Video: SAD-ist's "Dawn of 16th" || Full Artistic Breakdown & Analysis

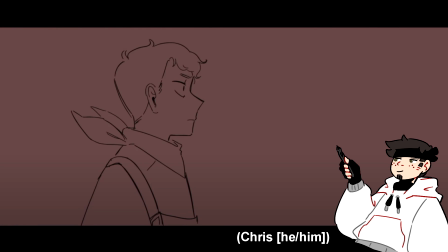0:00 Hello! So this is going to be a bit of a different video. What we are going to be doing today is looking at SAD-ist's most recent animated video, The Dawn of the 16th,
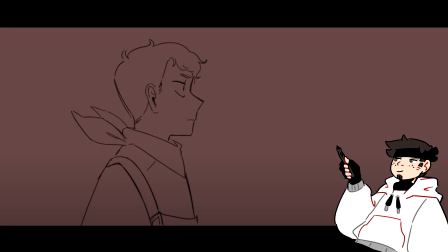0:16 and we're going to be looking at it from an artist perspective, and we're going to be breaking down the animation, the techniques that are used, some of the different shots, both from as a fan of the Dream SMP, and as an artist.
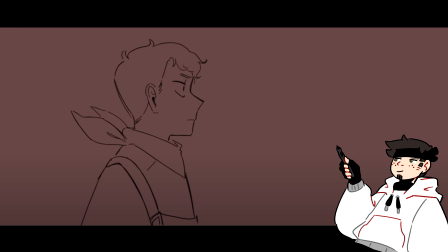0:31 There are some really cool things that she does with a lot of these shots, a lot of these transitions, that if you are looking at it as a typical viewer, or somebody that doesn't go and goes frame by frame with these types of videos, hopefully I can be here to kind of give a little bit of an extra perspective.
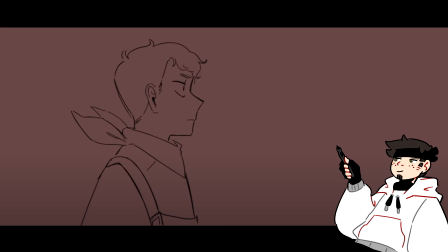0:51 SAD-ist uses the same animation program that I use, or at least that I've started to use. She uses Toon Boom Harmony. And while she's definitely more versed in the program than me, there are a lot of techniques that she uses that I'm not exactly sure how she does,
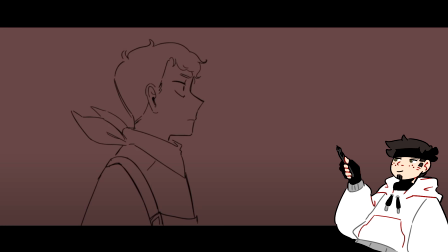1:07 but there are certain elements in what she does that I have been able to identify, and so I want to kind of show them off today. This isn't a reaction video. This is an analysis. So I'm not going to be watching the full video start to finish. I've already seen the video like hundreds of times by now.
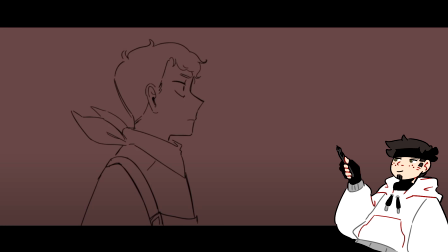1:25 So the link down to the full video will be in the description if you want to watch this and follow along. For the most part, I'm going to have the audio muted. You should kind of hear some audio in the background. I'm just kind of going to be looping the song that is from this kind of in the background just to have something back there.
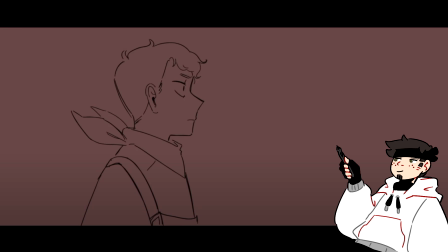1:41 This video, or this format, is very similar to, there's a YouTuber, his name's TB Skyen,
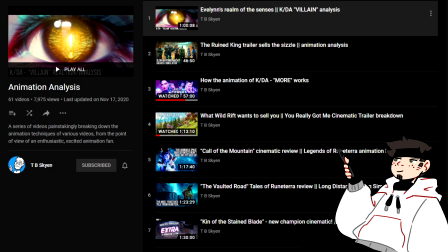1:47 and he does these kind of breakdowns of League of Legends animations. And so I wanted to do something like that.
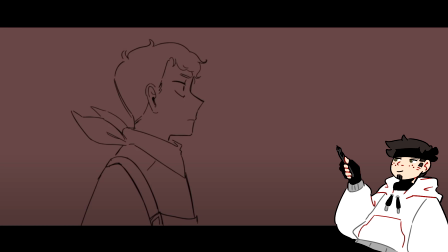1:53 I really appreciate his content, so I wanted to kind of show off, or I kind of wanted to do something of my own. I hope SAD doesn't mind. If she does, if this is something that bothers her, kind of looking more like kind of scrutinizing into animation, then I will take down the video at a moment's notice. It is not a huge deal.
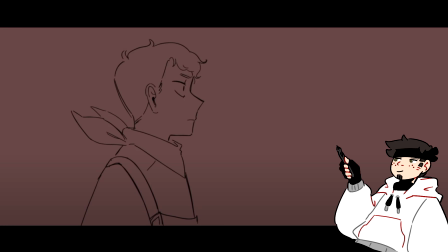2:10 I just really wanted to ramble about this being probably my favorite piece of animation to come out of the fandom, which I think it is most people's favorite video to come out of the fandom. But we'll be going frame by frame for the most part through the animation and through some of the more important or interesting shots.
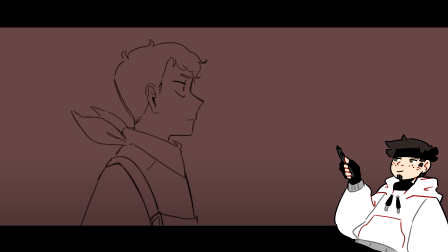2:25 And I'll be giving an artist's perspective on some of the techniques that you might not typically know exist.
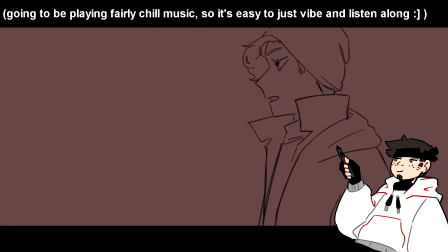2:31 So yeah, start at the beginning. These shots are pretty typical. We're kind of having establishing shots, starting that build up.
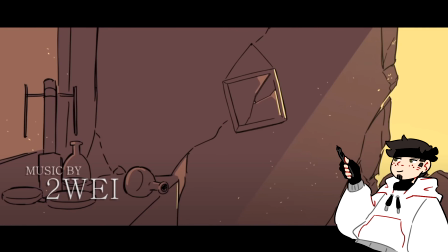2:39 Something that SAD-ist uses throughout the course of the animation, and you'll notice this a lot once you look out for it, is these particle effects. So what she's probably doing with these is, we can see, first of all, we can see them moving, right?
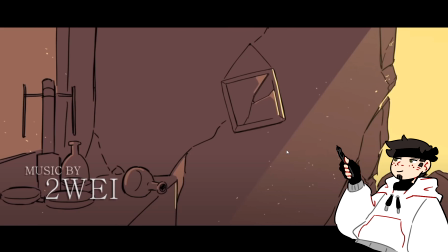2:53 We can see the shadows moving. But these particle effects, what they likely are is they're on a different layer, and she's using kind of this panning motion that you can use with stuff like Toon Boom to kind of make it pan across the screen. So in addition to moving the camera one way, she moves the particles in a different way.
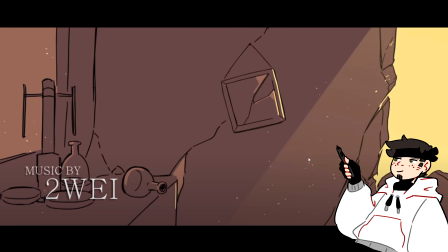3:10 It gives this kind of effect of there being movement, of there kind of more being some life instead of these just being full-on still shots.
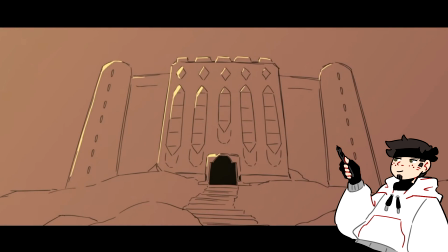3:18 You know, we see Mars come through, we see the castle, you know, we get this gradient on the side that is,
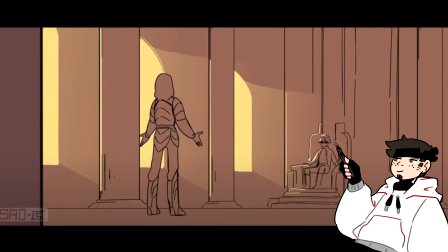3:25 you know, implying a sun, some sort of rising, and that's why we also see in that same direction,
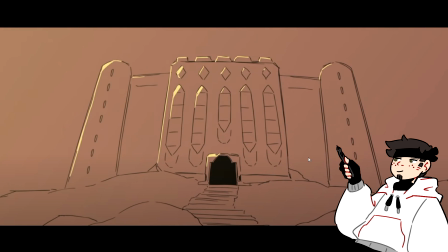3:32 if we go back, in the same direction that the gradient is coming in, that's where we also see the lighting, right? The lighting, the gradient is coming in from this side, so we see the lighting against the side of the castle, against the windows on this side,
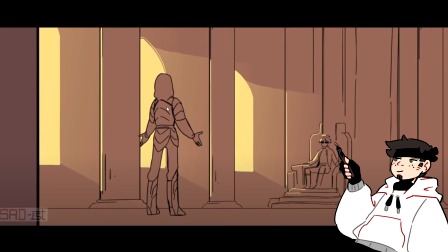3:45 kind of having that consistency. And that lighting leads right into this shot where obviously these windowsills, that lighting is very important for how this shot is framed. We are placed behind Dream. We're placed behind probably what appears to be like a pillar.
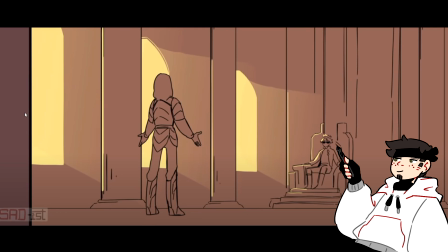4:03 Looking in on the shot, we're down low. We're even a bit lower than Aerith.